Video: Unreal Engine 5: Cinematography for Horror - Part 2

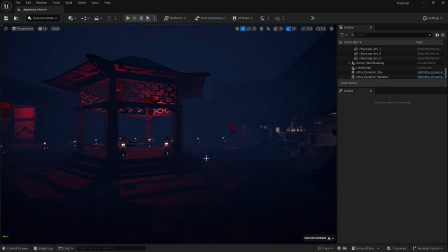Hello guys, welcome. This is the second experiment. This is the second experiment for my project. This time I will be just editing a few tweaks of my lighting, but the main thing for this experiment will be
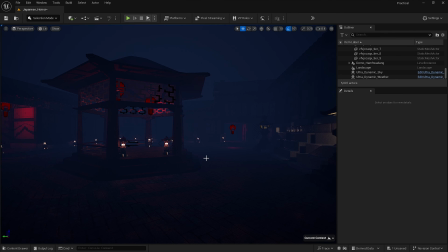to experiment with camera movements and camera angles in Unreal Engine, and so that is what we're going to do today. So, as you can see, from last time, I have created this quite horrifying, quite eerie environment.
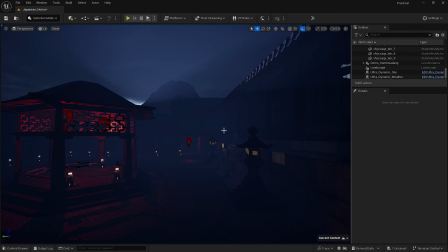Obviously the weather's my doing, so it's very foggy, it's very dirty,
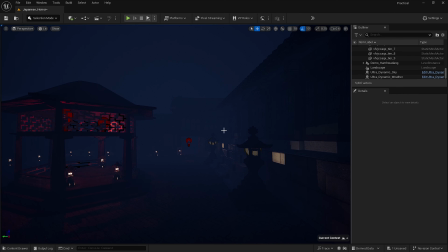it's hard to see, and it brings out the fear factor of the fear of the unknown. So that's what we did last episode.
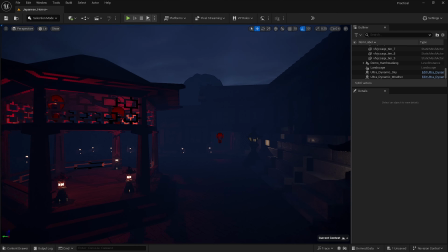So now this episode we are focusing on camera movements, but before I do that, I'm going to do a little tweak with the lighting.
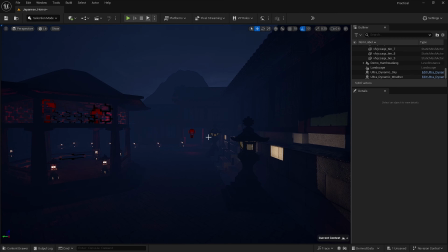So as you can see, I have adjusted the fog a little more to make it a bit more foggy, to increase it. So and I've raised the dirt.
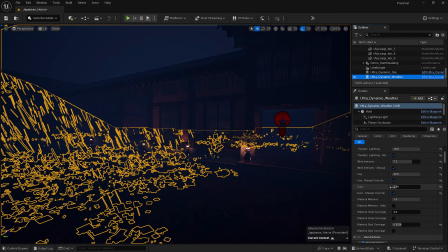Or is it the dirt? It's the the dust. I've increased the dust a little bit just to make it a bit more, unknown.
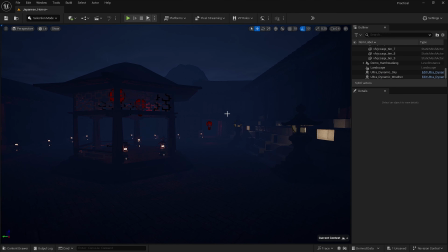And the red lighting was added last time, so everything is top notch. So this is the outdoors. Now, when working with camera movements, I
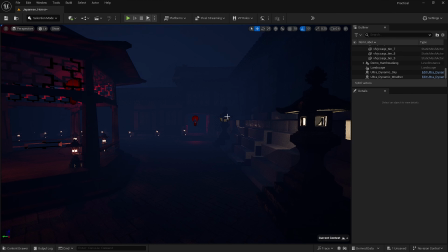need to state a little thing, and that is that when working with camera movements and angles,
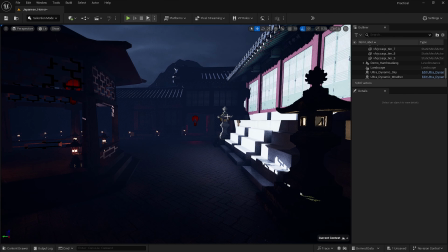the cameraman has to focus on something, whether that is an actor,
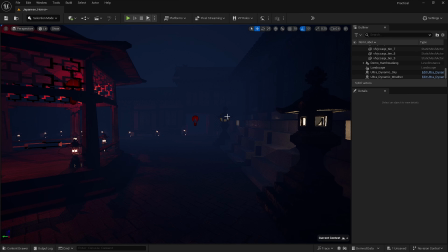an object, something in the shot. Now, obviously, there's nothing in the shot that we can focus on.
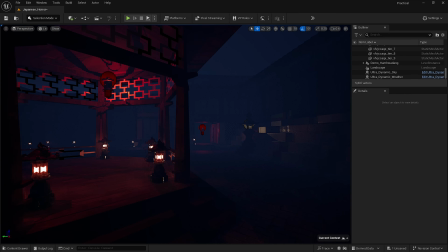However, I mean, there are some shots in this environment that we can focus on.
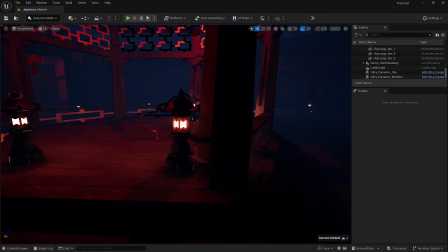For example, the lamps. We can do a very close up,
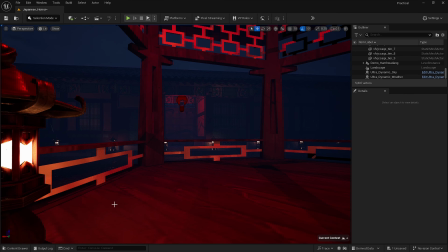close shot like that. However, you can obviously see the quality.
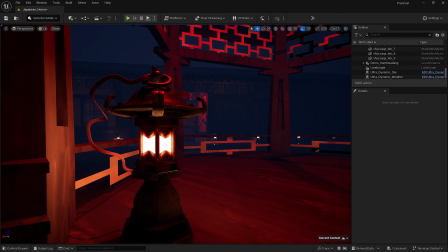You can still see the declining quality with the environment when it comes to the chandelier.
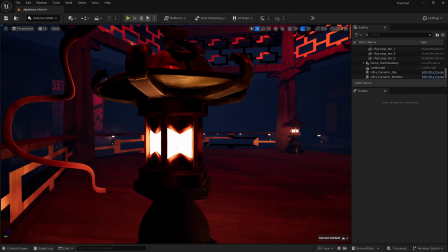But in terms of the actual camera movement, we can do a little slide.
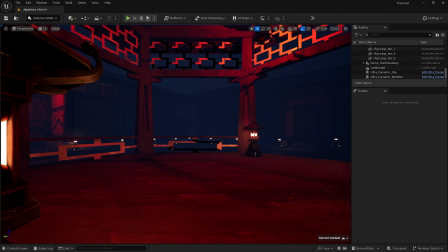So that is a little slow
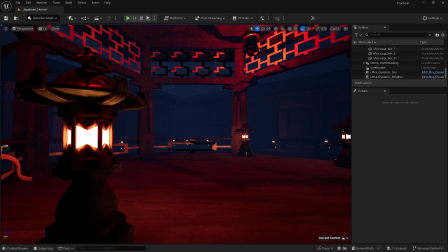slide like this. If we're starting up a shot, I'd say that's quite cinematic.
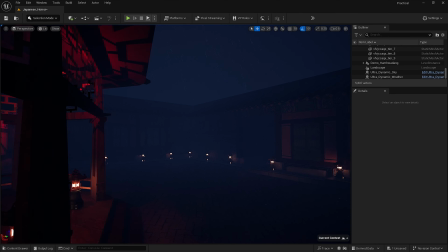Or we can do camera shoots inside, which I have planned.
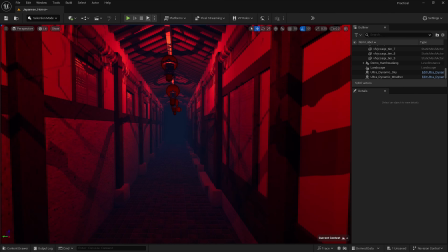So I have added these lights, and hallway scenes are very famous in movies.
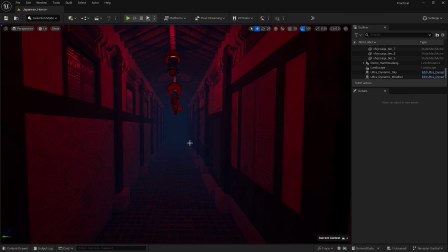So what I've done is I've added these lights in this hallway, and I have enabled the use of certain camera angles and camera movements for this hallway. For example, a low shot, or a first person view, a POV view,
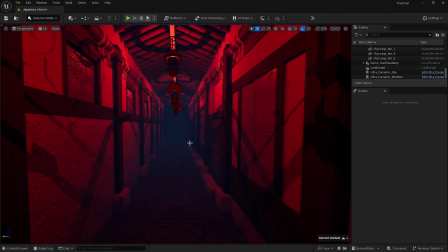or just a slow camera movement across the hallway, just to give an eerie feeling.
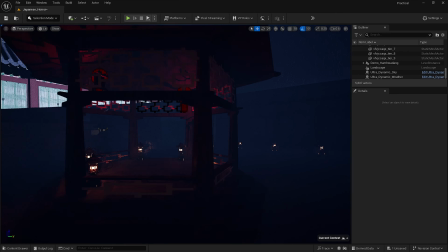And yeah, so we'll be experimenting camera movements and angles outside and inside.
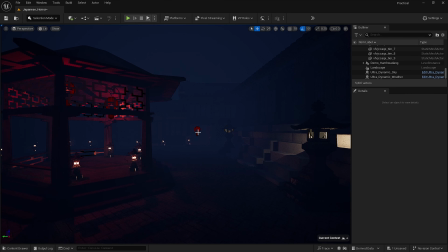That is what we are going to do. The first ever thing I'd say is we have to add a camera.
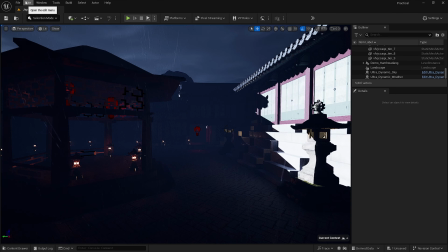I mean, cameras are very important, and it's incredibly important to add the camera.
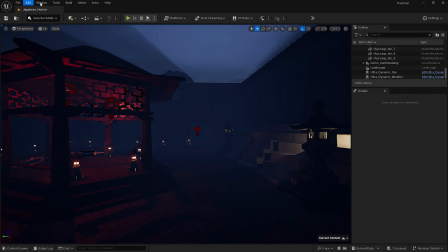So what I will do is I will go to create.
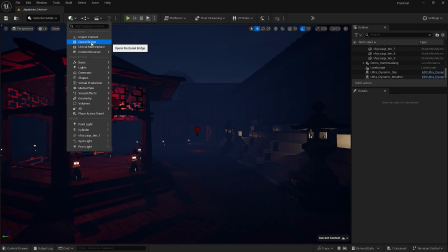I will go to so that's add. I'll go to cinematic. No, not cinematic. Is it cinematic?